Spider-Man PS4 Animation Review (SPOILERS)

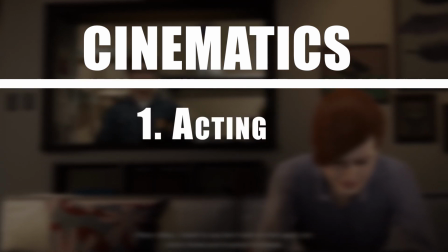How I've broken down cinematics is basically acting and action. So we're going to tackle acting first.
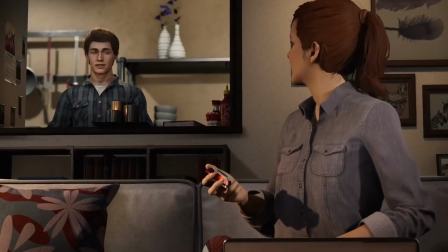The acting is phenomenal in these cinematics. So really great acting in the facial expressions, the body language is really greatly done.
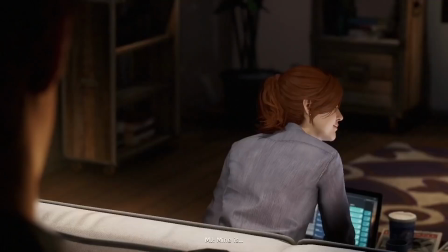It's actually one of the scenes in the game was actually fixed.
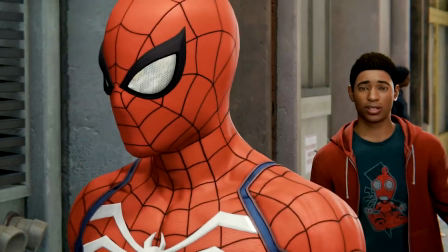And it was the scene that I critiqued in one of my other videos, and it was the scene with Aunt May,
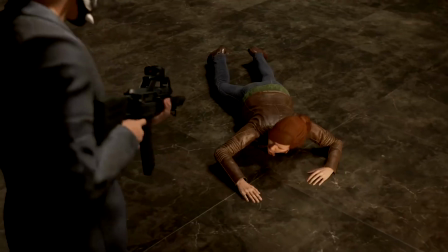which it seemed that she seemed concerned based off her facial animations.
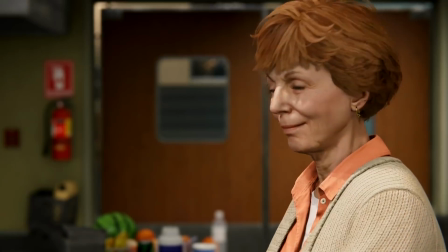In the final game, she actually now looks like she's proud.
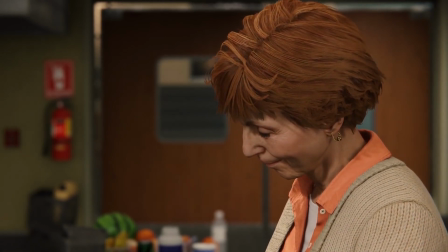And it's crazy how a subtle facial change can completely change the feel of the entire scene.
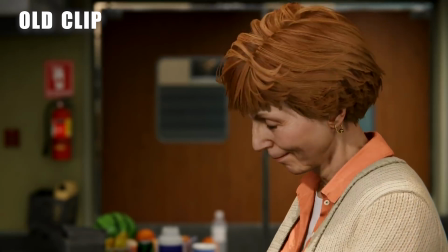And I want you guys to really take note to that, of every little thing that you do, because people are looking at this.
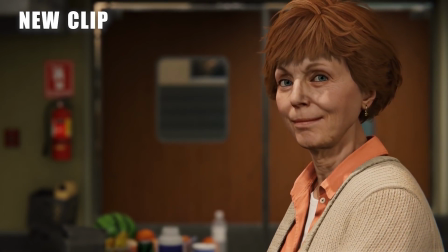And if you change the way the face looks, or you change the shape of the mouth,
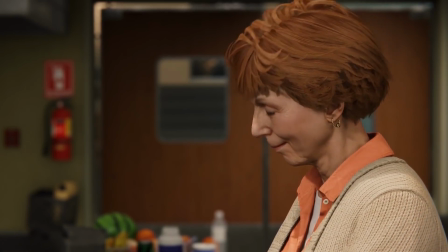you have to take into account why you're doing it and what's really the feeling behind that scene that you want the audience to feel.
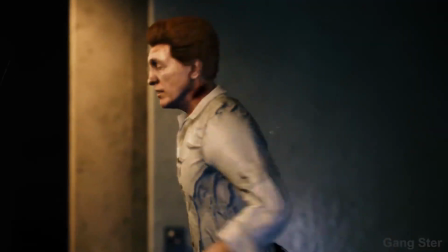Now, one thing I did find a little funky and out of place in the cinematics is towards the ending of the game,
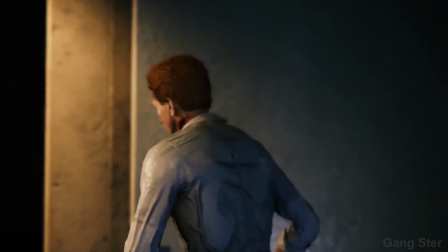and it's this weird smile, like this little smirk that Norman Osborn does,
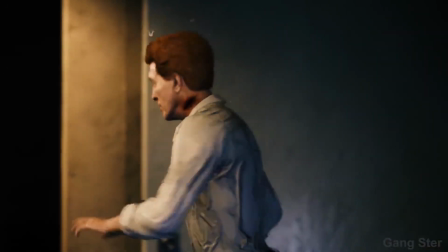and it kind of just feels out of place given with everything that's happening.
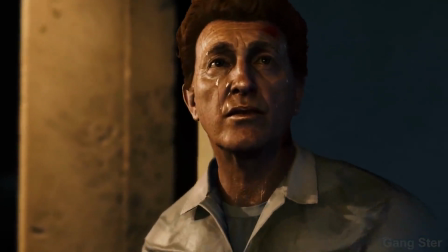I get that he's probably snickering that he still has beaten Doc Ock,
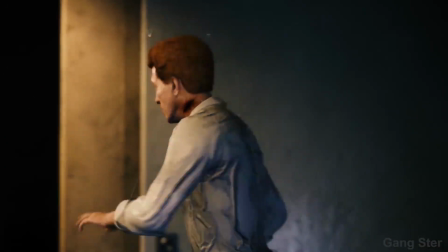but I think probably a subtle smile would have had a greater impact than like this weird little
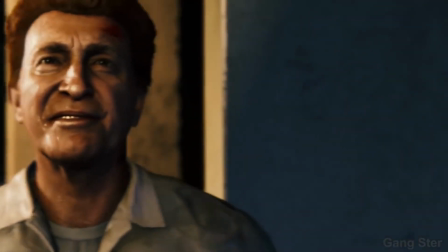showing teeth and smirk thing that they had going on. So the last thing we're going to tackle under cinematics, and that's going to be the action.
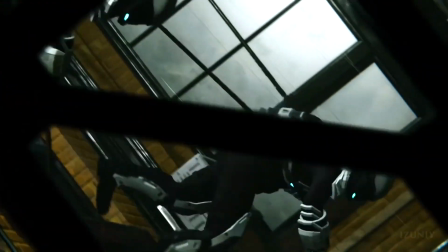All the action scenes in the cinematics are beautifully done, I have to say.
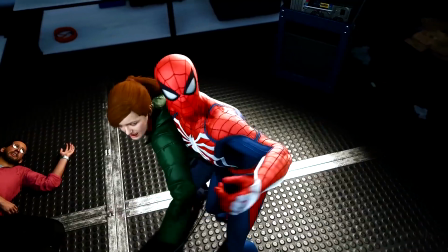Now, one problem I had with one of the cinematic shots was actually the crane scene.
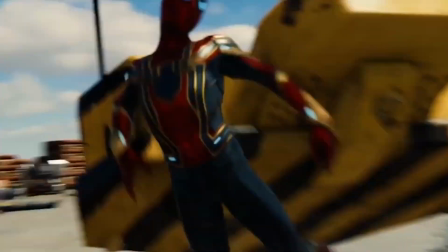In the crane scene, the problem I have is that Spider-Man feels a bit weightless.
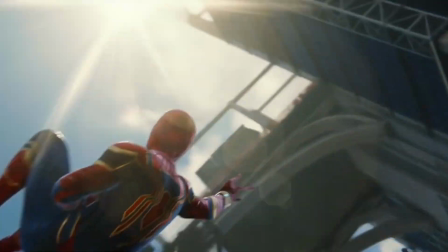You have to understand that he's falling, you know, he's free falling all the way down to the ground, basically to his death.
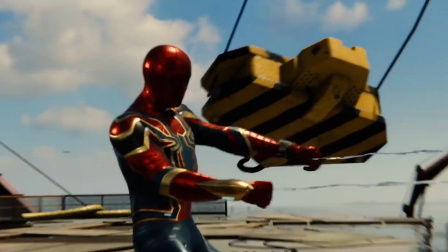And he wakes up from being unconscious and he shoots a web.
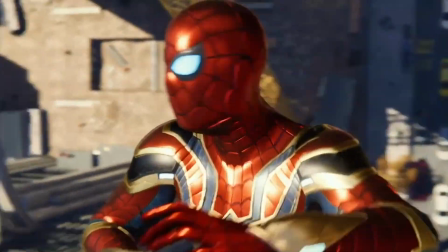You don't get that feeling of him free falling and then tension of the web line catching him.
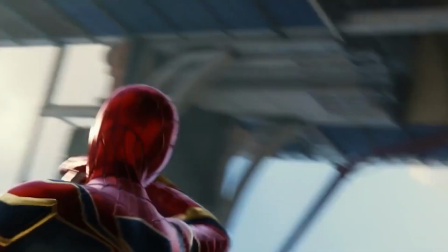It just feels weightless. And the next web shot after that feels weightless as well.
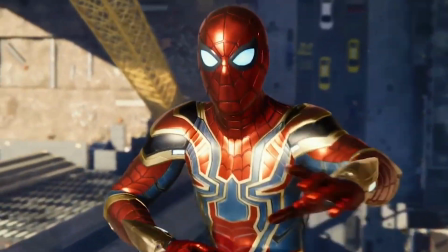I feel like they could have definitely tweaked that and fixed that in the final build of the game.
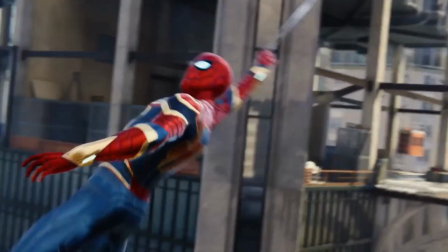Now, the last shot that I feel could have used some little TLC was actually the shot with the Scorpion.
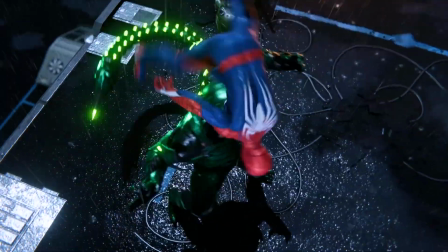It's not that the animation is bad, it's just that the staging is a bit off. When I first saw it, I didn't know exactly what Spider-Man was trying to accomplish.
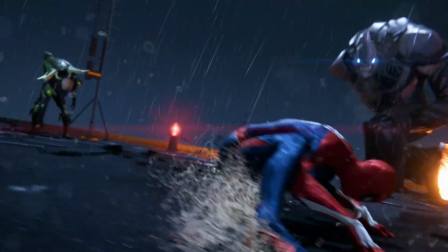I have to go frame by frame and see that he was trying to, I guess, kick off Scorpion's helmet.
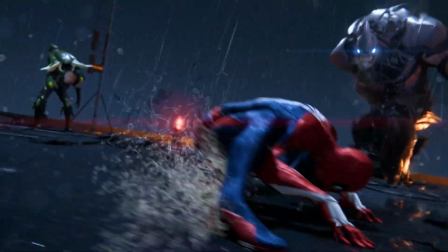But you don't really get what he's doing. It's just this weird angle, and it's not really well staged.
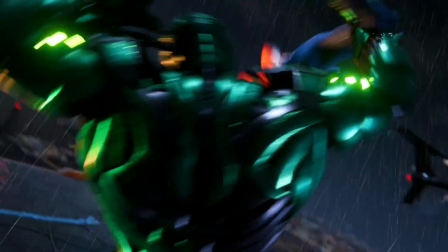Other than that, the action scenes of the cinematics are very nicely done.
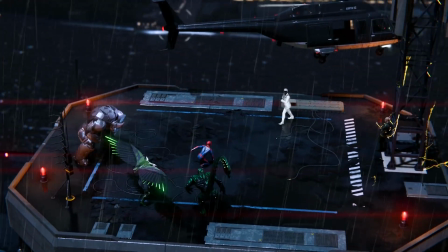Overall, guys, I have to say, I have to give the animation of this game, I would give it a 9 out of 10 because it's absolutely beautiful.
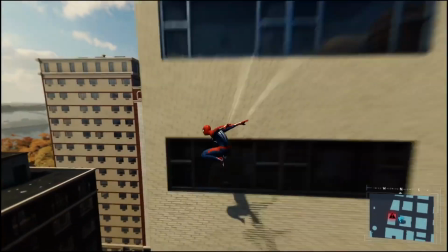There are a few things that could use some extra TLC, a little loving and care, a little spit shine.
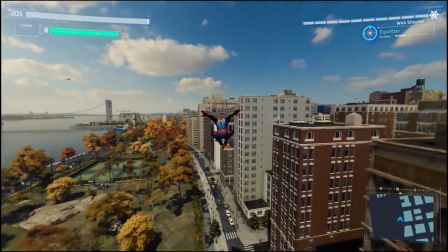But other than that, it's beautifully done. Everything from the combat animations to the web swinging, it's honestly, it's cinematic.
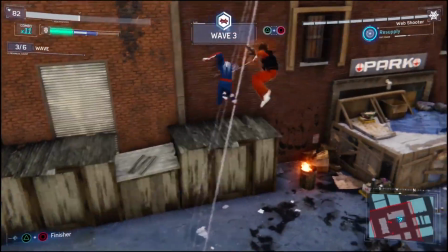Some of these animations are just so nicely done and so beautifully blended together that they rival,
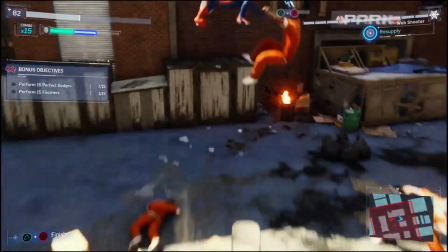I would say, some of the shots in the actual films that they were inspired from. Anyways, guys, that's the video.
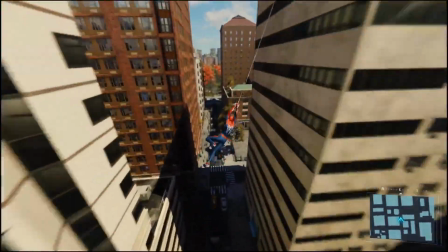I hope you guys enjoyed it. I'd be more than happy to go probably do another animation review of maybe Shadow of the Tomb Raider, or go back and do an animation review of God of War,
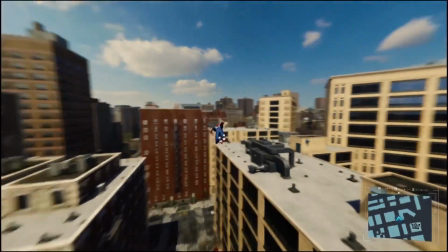or some other game titles that I've played and actually gotten my hands on.
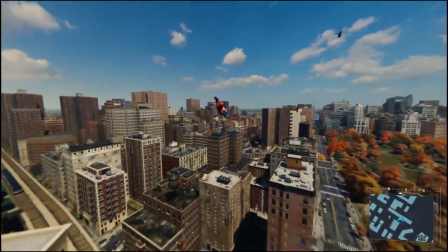Either or, I hope you guys enjoyed the video. If you did, please feel free to like, share, comment, subscribe.
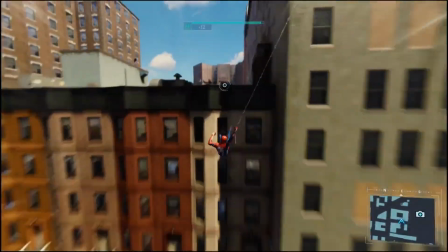And until next time, guys, keep animating.